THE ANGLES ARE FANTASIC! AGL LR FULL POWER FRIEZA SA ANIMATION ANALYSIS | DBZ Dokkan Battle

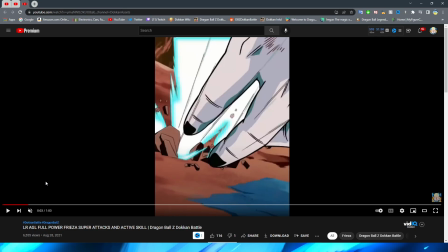4:09 Again, I will say this was a very common theme in the Namek Goku video. The perspective on this is really cool already. Also a very high quality asset for sure. But of course, I know that might be weird to say, Frieza's toes, a cool perspective, but that is absolutely the case here.
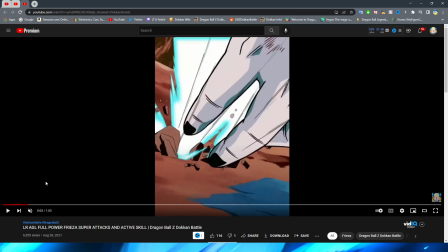4:26 It's definitely a very cool shot that sort of gives some emphasis to Frieza flying forward for this, right?
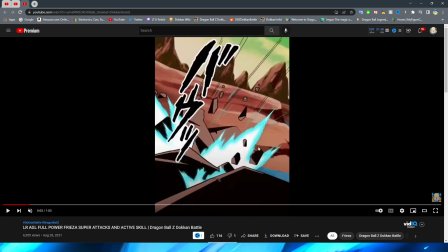4:33 So we have the cut to white and a very cool impact frame here, again, to sort of emphasize how hard Frieza's jumping off the ground,
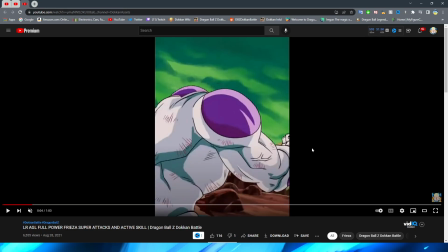4:40 breaking it in the process, and flying forward towards Goku with a little bit of minimal,
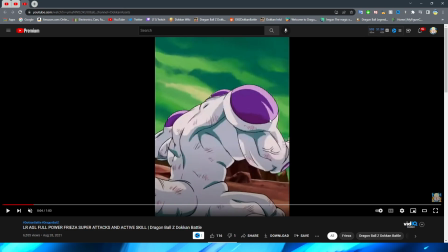4:45 excuse me, that's a tongue twister saying that so fast, a little bit of minimal movement on his arm here. It is interesting that it expands a little bit, like the asset almost zooms in. I wonder if that's because since it gets so close, like right here, right before it actually pulls back.
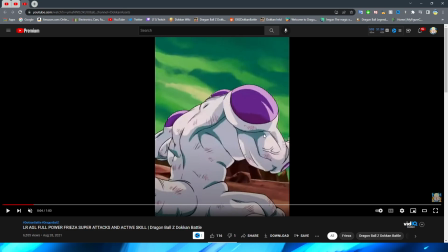5:02 Maybe that's why they do that, but it is kind of weird to see it just go whoa, whoa, whoa, whoa. Also, Frieza's entire back actually increases, for that matter. That is definitely a little bit strange.
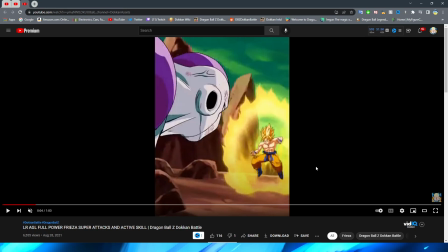5:11 So we have Frieza whip his arm back, which looks kind of choppy in the frame by frame, but of course in full motion this actually looks really, really good.
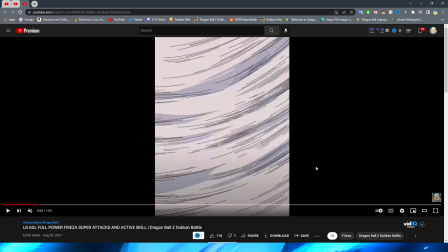5:20 With the then fist flying forward towards Goku here. This is super sick.
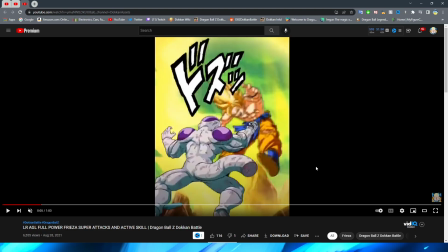5:27 Obviously having the fist fly by the camera before smashing into Goku here.
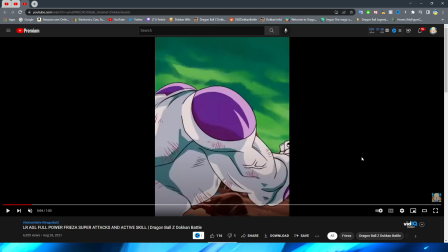5:35 Now what's cool about this is that Goku also had a similar shot to this, right?
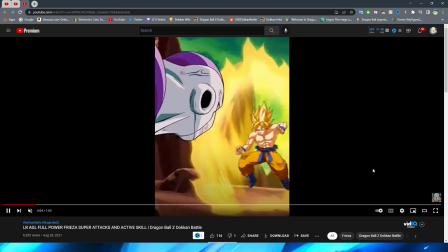5:41 Where the fist sort of went past the camera, the head went past the camera as well,
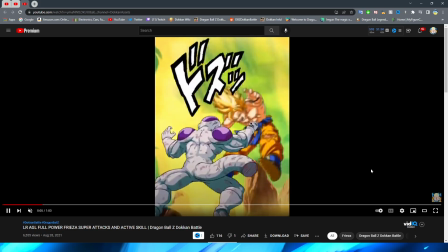5:47 and then you are kind of watching the fist fly by the camera.
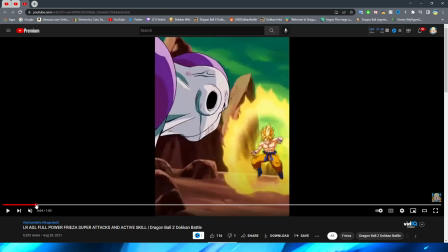5:51 But this is a completely different way that they did it. Not only did Goku's actually show his face, whereas this is sort of a side profile of Frieza, right? You're almost having the camera planted on his shoulder.
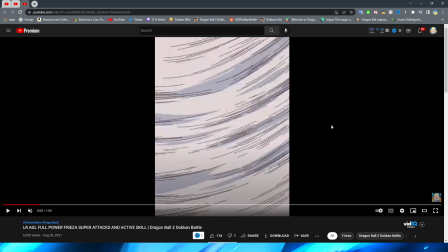6:01 You actually see his arm and his fist whip by the camera with this effect here, which is super, super neat. I really cannot recall an essay where something this, like, close happens.
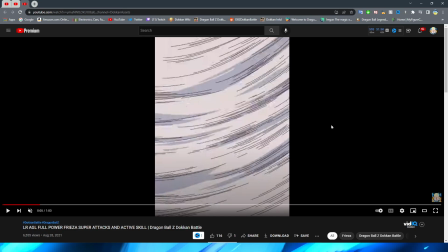6:17 I think, funny enough, the LR Super Saiyan Force has something kind of similar when Goku kicks towards the camera, but it's definitely not as this in your face as it is with this animation for sure.
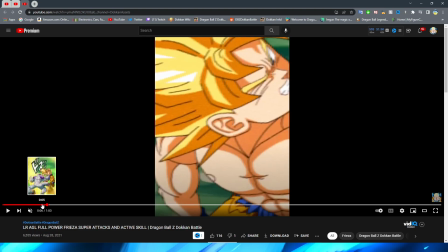6:28 We have Goku getting hit back here. Funny enough, they do this sort of goofy zoom thing that I talked about in Namek Goku's video as well,
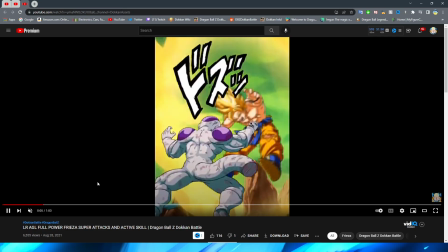6:36 where it almost feels like those Bollywood movie effects where they go not as heavy on Frieza though,
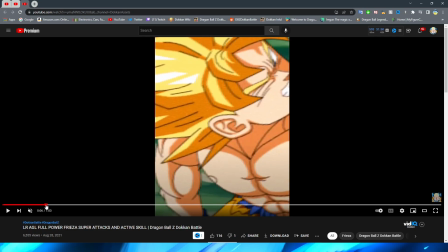6:41 for sure. I do have to give credit where credit is due, though.
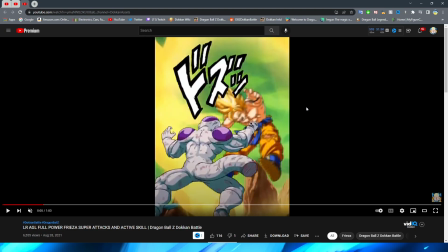6:44 I know I'm usually one to talk smack about the sprites because they stink so much, but the aura around Goku here actually does not look too bad.
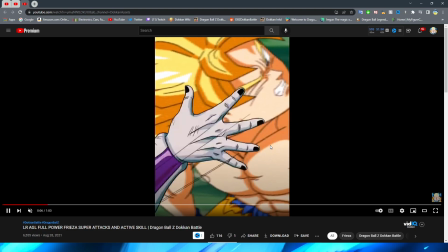6:51 It's flowing very nicely, I have to say. Okay, so we now have Frieza grab Goku's face, right?
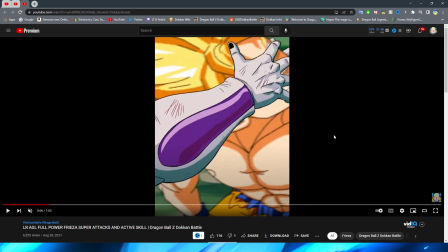6:58 And here's the thing about this. I really like this animation, and I think that it looks cool, and maybe some of you know what I'm about to say. But the sprites, bro. Like, here's the problem with these, right?
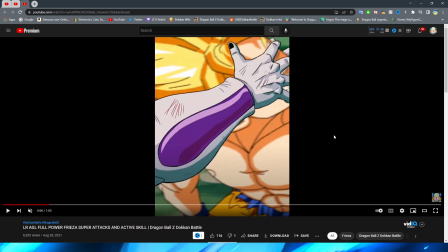7:10 Because the sprites are so limited, it's hard for them to find sprites that fit for every situation. Because if you're unfamiliar, this is literally the sprite when you get KO'd and you smash against the screen, right?
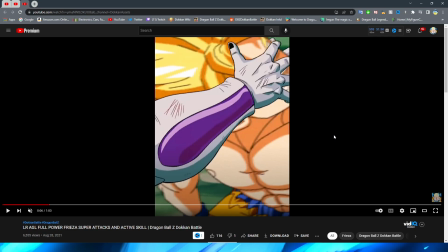7:24 Like you break the glass of your phone screen when the KO is on the screen. It's just twisted and at a different angle that it's kind of hard to tell. And of course, Goku's face is covered up by the hand. But because the sprites are so limited for these characters, they have to make do with what they have, and it ends up giving sort of an awkward position to the enemy character.
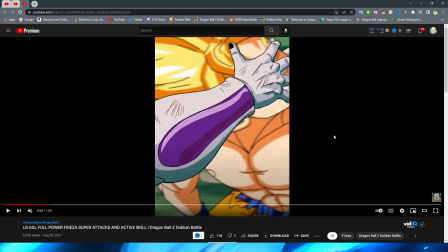7:44 And of course, the size is a little bit off. It doesn't feel exactly how it should in terms of the like size comparison between Goku and Frieza here. But again, that is not really a knock on the animation itself.
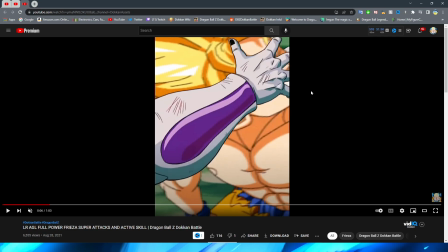8:01 That's just sort of the sprite at play here. So we have Frieza grab Goku's cranium and of course pull it towards him. Again, with how the sprites work, you also have this weird effect of Frieza's hands not really matching up with Goku's face all the way as he pulls him back.